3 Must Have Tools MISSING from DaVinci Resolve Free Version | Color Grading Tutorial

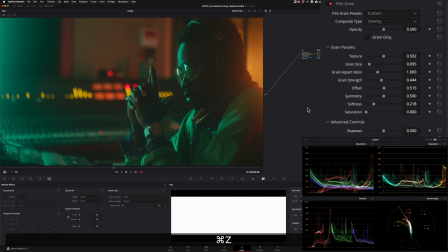[8:17]
Now, if the grain size was too much, what we can do is we can go back and we can just kind of reduce the grain size, but we can still take the grain strength and crank it, right? So if I do before and after, like, yes, it looks a lot cleaner and pristine.
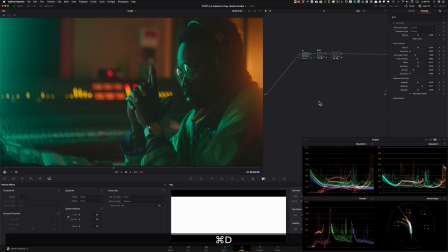[8:35]
If you're creating a commercial and you're going for that clean look, go for it. But a lot of the times, if it's an Adidas commercial or you're showing something like gritty and, you know, artsy and raw, you would want to add a lot of grain. You will be asked to add a lot of grain, okay?
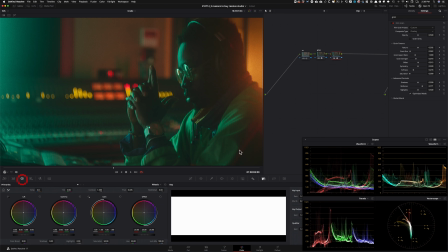[8:51]
I'm just telling you that based on my experience. And if I play it back, you will see the rich character that the grain brings to our entire image. Just look at that. Like, all of a sudden, it feels like it was shot on film. It looks gorgeous, guys.
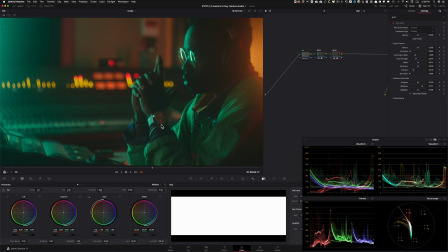[9:04]
And if I click here and just give it a label, and we park on our hero frame, which is at 2 second mark.
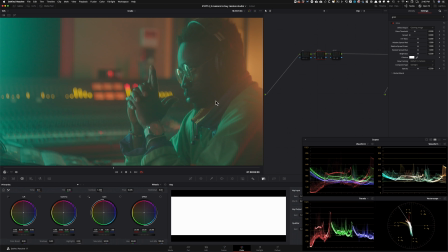[9:13]
I'm gonna take all these three and kill it. So first tool that you get with the paid version of Resolve is Glow, and I showed you how to use it.
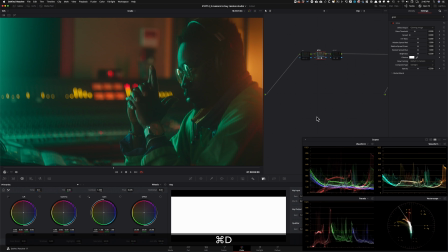[9:21]
There's so many different ways to use it. That's just one way that we went about it.
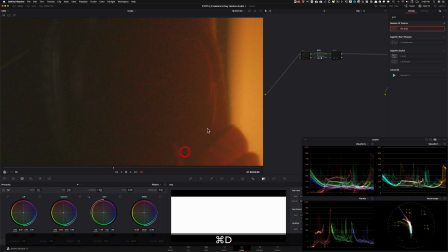[9:25]
Then we went and took out the grain, and if I show you before, look at that, and after, made all the difference in the world.
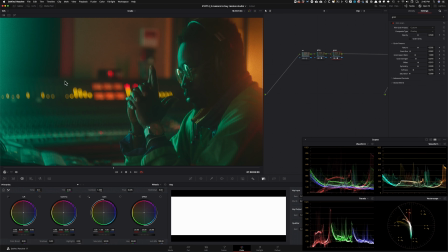[9:33]
And then we did a counter act to that where we added grain to just add tons of texture to our image, and we ended up with this. Let's check out the final look in full screen.
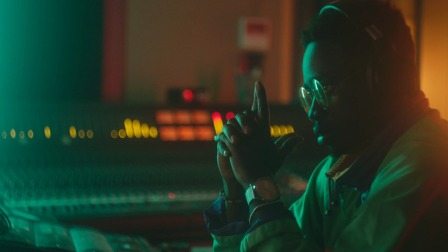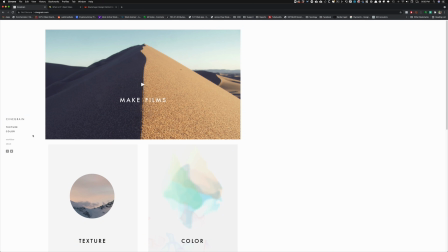[9:53]
So if we do a quick price breakdown, to get really good quality grain, you're gonna be paying around $300.
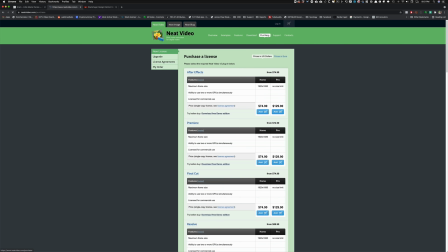[10:00]
And then when it comes to noise reduction, Neat is the king of all third-party tools that are available to us. It's gonna cost you somewhere around $100. that sets you a little over $300, whereas Resolve is only $295.
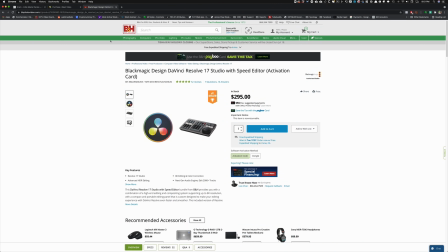[10:13]
And with their current summer deals, you can get their speed editor thrown in there for free. So it's a no-brainer. Check it out. And like I said, this video is not sponsored by DaVinci Resolve. And guys, do not forget to watch the free training if you really want to learn how to build a node tree that is future-proof, that is HDR ready. Link is down below. The training is absolutely free. And guys, if you're enjoying the content, you know what to do. Smash that like button, subscribe to my channel for more awesomeness, and I will see you guys in the next video.